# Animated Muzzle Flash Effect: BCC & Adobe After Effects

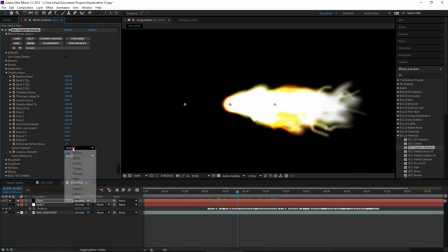And let's change the noise character. Smooth is default, looks okay. I think spiky works a lot better for this type of effect. Looks a little bit more chaotic, more like sparks. Lumpy also looks really good. Kind of looks more like fire when it's in motion.
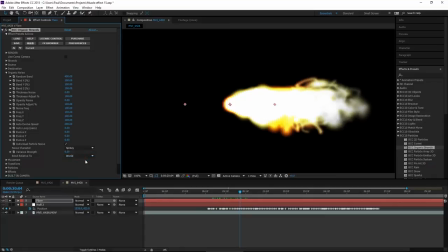But spiky is the one I used in the demo. And that's all we have to do in this group. Now let's go to the particles group. And this is where the magic happens. So first, let's bring down the opacity.
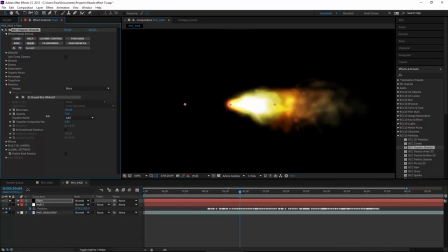You notice as you bring down the opacity, you see a lot more texture in the effect. It looks a lot more realistic. And let's also change the transfer mode from add to screen. Again, it gives us a little bit more texture to work with. So that looks pretty good.
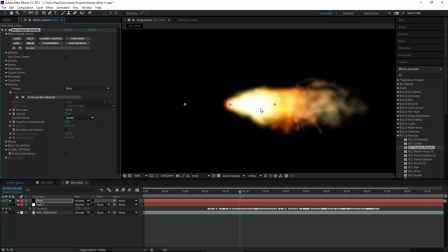Now, I'm not really happy with these blurs, though. They're just kind of uncharacteristic. So we're going to change the image from blur to image collection. And this gives us a whole lot of options here.
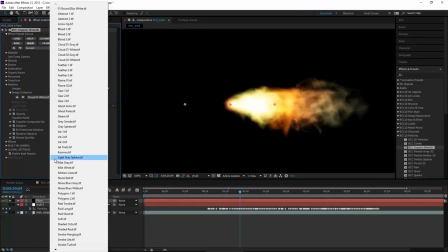A lot of these look great. Cloud white is a really good one. Mist white is also really good, a little bit smoother than the other one.
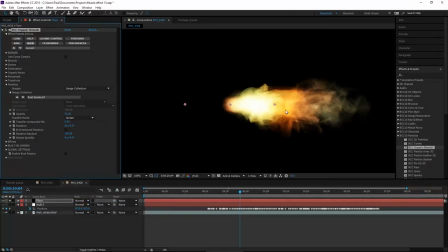Real smoke looks pretty good. Gives you a lot more of a granule look to it.
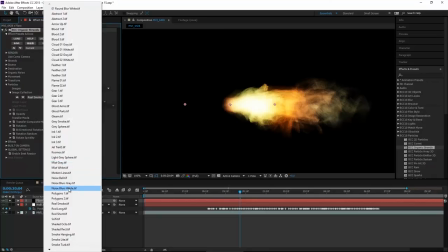The one I chose before is noise blurs white, and I'm going to stick with it again.
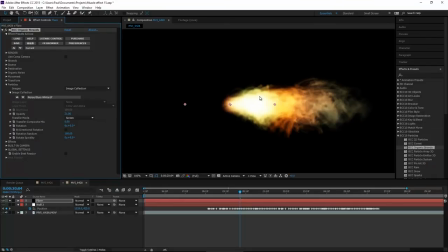I feel like it gives a sort of mix of spark and smoke at the same time, which I think works really well. Okay, so if you wanted to fine-tune the opacity and transfer mode again, you could. You have this transfer composite mix, which lets you kind of back off the transfer mode.
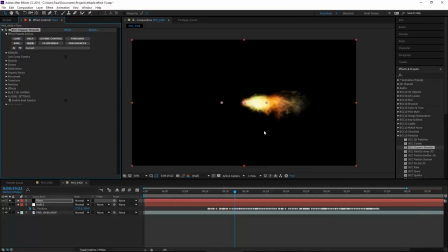Okay, so now that I see how the flare looks, I think it looks pretty good. You have a little bit of its own smoke, what looks like smoke there. Again, if you go back into strands and you want to change the opacity along the length of the strand, you can do that.
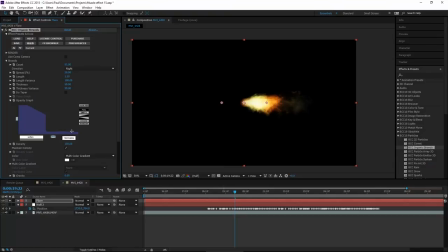Like so, I can make the whole second half much less opaque, and that gives us a cool like flare and then smoke.
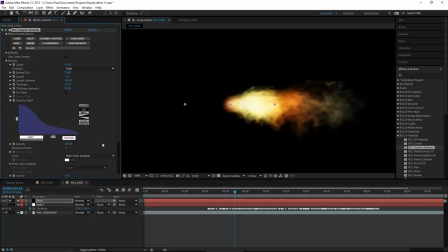But I'm going to keep it like so. I think that looks good, but I am going to put the taper on. So that kind of does the same thing, makes it taper off like a flame naturally would. I'm not going to change the shape of the taper. I think this is pretty good.
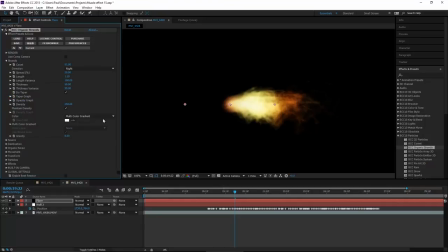I am going to increase the density, though, to 250, just to decrease the particle look of the strands at the end. And I'm going to increase the length just a little bit to compensate for that. So 1.3 is good.
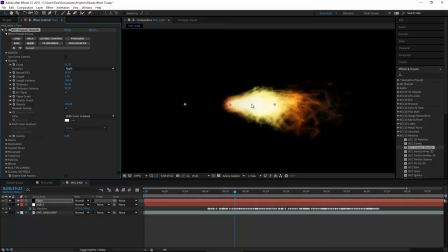Okay, so that is the flare. Now, it looks great on its own.
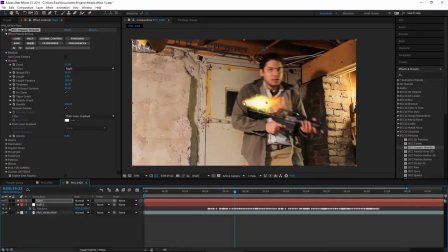We have to make sure it looks good on the footage too. Obviously, this is not going to do.
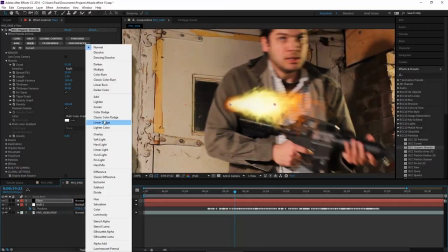So we'll change the transfer mode to screen when we're really done at the end.
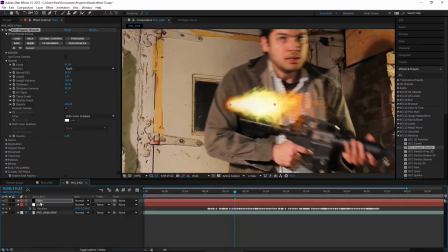But for now, going to keep it normal so we can see what we're doing. So now we need to move this flare around and make it match the motion of the gun.
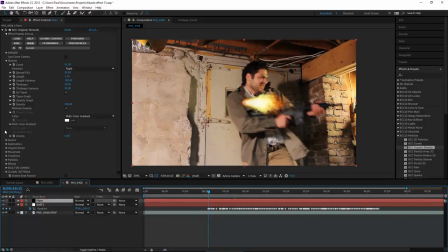So part of that work was done for us by motion tracking. So to link these two up, I'm going to go into the transform group, animate center X, Y. I'm also going to animate rotation X, Y, and Z. Hit U to reveal that parameter in the timeline.
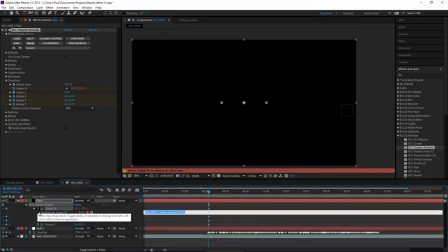So alt click on the stopwatch next to center X, Y, and then grab this pick whip here and link it to the nulls position.
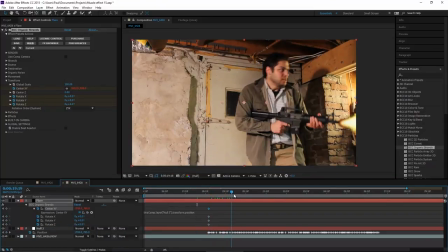So that will match my motion track perfectly. Looks good. And now we just have to rotoscope the angle so the flare looks like it's in line with the gun.
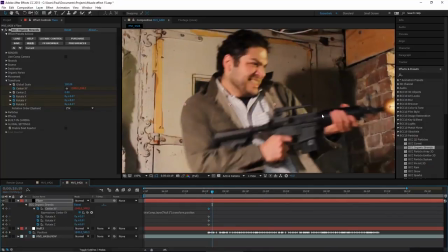And you don't have to do this frame by frame.
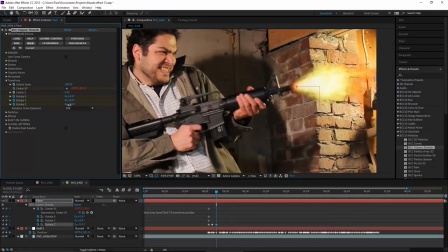Depends on your footage, of course, and just make sure you kind of hit the high points of the motion.
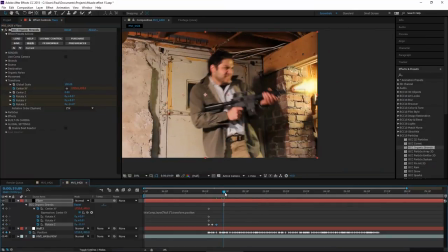So on this one, it's pretty static, pretty profile the whole time, only a slight dip in angle there. So I only need a couple keyframes for it. Might be a good idea to change this last keyframe to a hold keyframe, just so you don't have to worry about it, and you can just pick up where you left off right here.
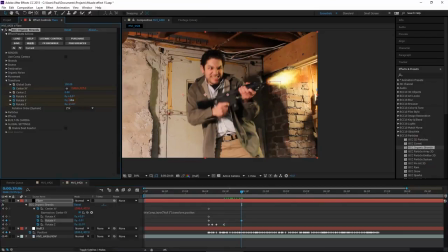Just maybe create a new one, like so, as you need it.
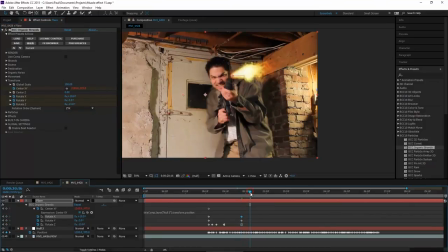And there's really not a lot to change right there. And here we go. So this is where I'm aimed at the camera. So to compensate for that, I would just change the rotate Y so the flare is coming right at us, and maybe change the rotate Z so it looks right too.
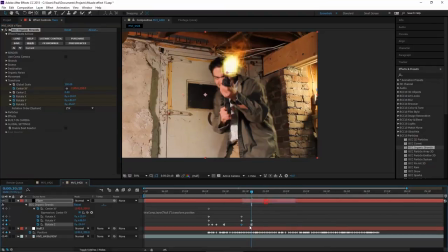But then, of course, we'd take that off the hold keyframe. Okay, so this is basically it. You can fine-tune the timing a bit so it keeps up with your footage.
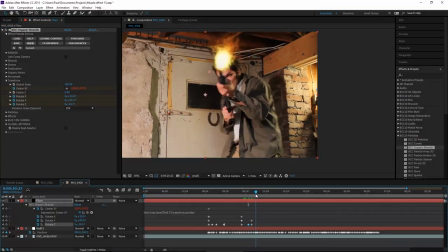Again, it's no magic bullet, so to speak. It's basically rotoscoping, but it gives you a really good result. So this process I can fast forward since you've seen the basic idea here, and I'll skip to the end of that for you.
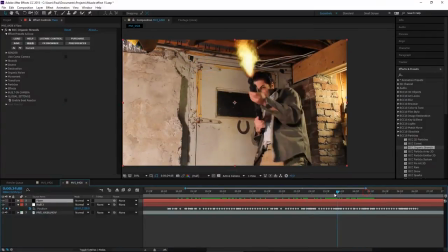There. Okay, so I've finally finished rotoscoping the angle of the flare so it matches the movement of the gun, and it looks pretty good. So it looks a little strange having such a strong flare on the gun the whole time.
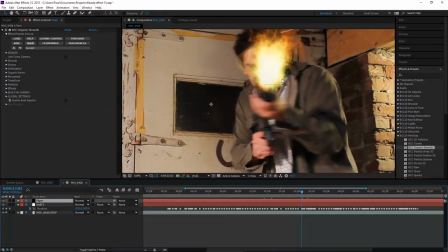So now we can start to make it blend into our footage a little better.
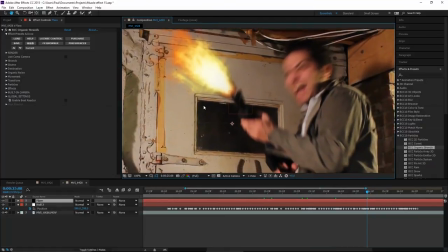So let's find, this is a good frame, I think, to very good frame to freeze on here.
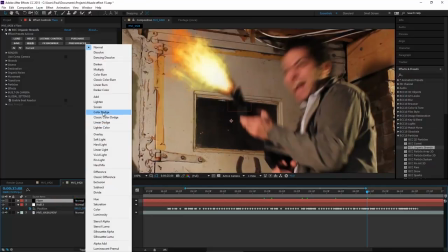Let's change the apply mode of the whole layer to screen. So that certainly helps a lot.
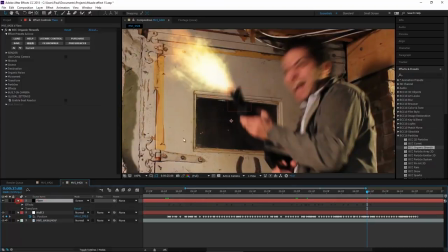We're not going to add a motion blur because in reality, the flare would be going so quickly, there wouldn't actually be a motion blur on it. We do need to make sure the flare flickers, though. So again, we're going to use the layer level opacity to do that.
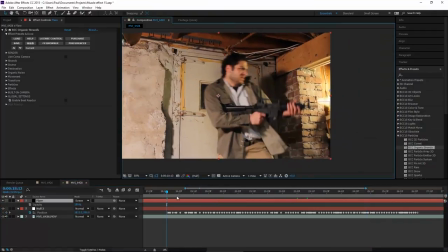So go to the first frame where you think the gun should be firing. So probably about here, looks pretty good. And what we're gonna do is create an opacity keyframe at 100, and then go up one frame and set the opacity to 0. Now we're going to make these both hold keyframes.
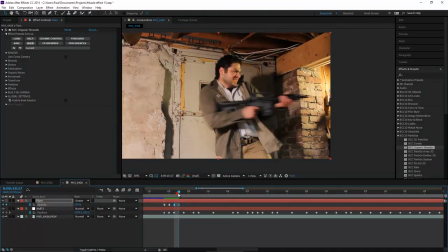So once the gun starts firing, you don't want the flare on screen for more than a frame at a time. You can put more than a frame of space in between flares. I would recommend doing that just to mix it up a little bit. You don't want it to be too uniform.
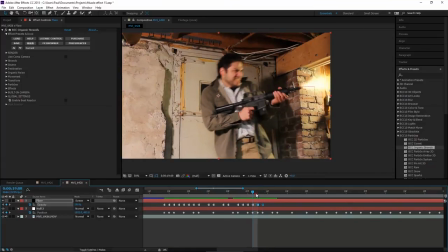And based on my acting here, I'm being generous with the term, I think the gun stops firing there. So I'm going to delete that last keyframe. Okay, so as I just scrubbed through, you can see now it looks like it is firing at that time.
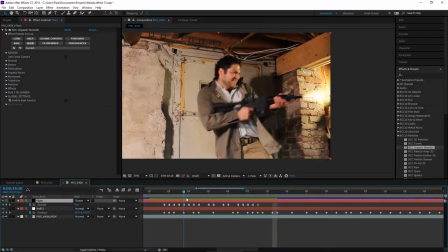Great. You can also see it looks kind of strong. I mean, it's a bright object, but again, being realistic, a camera might not pick it up at full opacity like that.
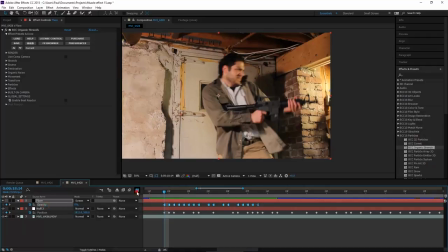So instead of alternating the opacity between 0 and 100, let's actually bring it down a little bit more.
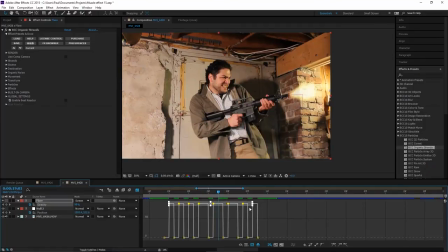So instead of 100, let's maybe bring them down to about 90. And that's much better. You could also make changes to the opacity and the filter controls, but we're going to want to have these keyframes available for other filters on the layer level.
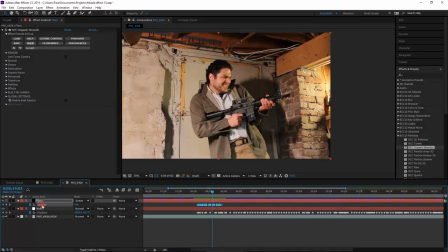So for now, it's a good idea to just trust me on this and use the layer level opacity.
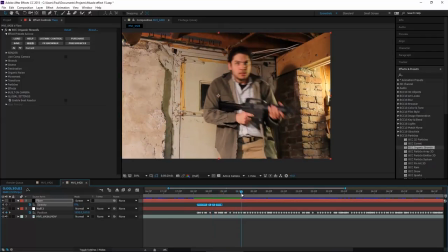Okay, so we're going to copy that whole set of keyframes, find the next group where I'm firing off, looks like it starts about here, and just paste them back in.
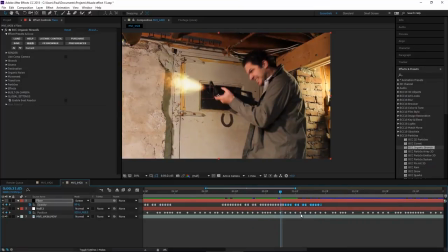Looks like I stop about there. And same idea, just copying and paste the keyframes again. I'll speed it up for you. And this looks like the point where I finish, so let's delete the end of those keyframes.
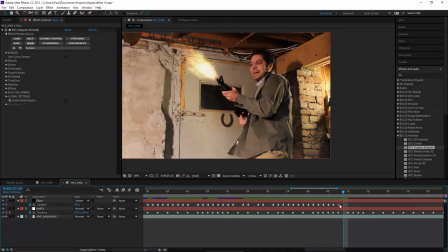Of course, we're going to do one more 0 keyframe at the end. Okay, so that's how the flare is created. But there's one other thing you want to do to make your gunshots look more realistic, and that's to add some kind of brightness on the background whenever the gun goes off.
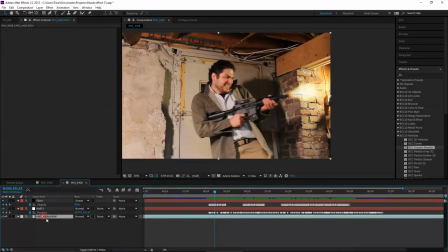So what we're going to do that, I'll just quickly show you the process.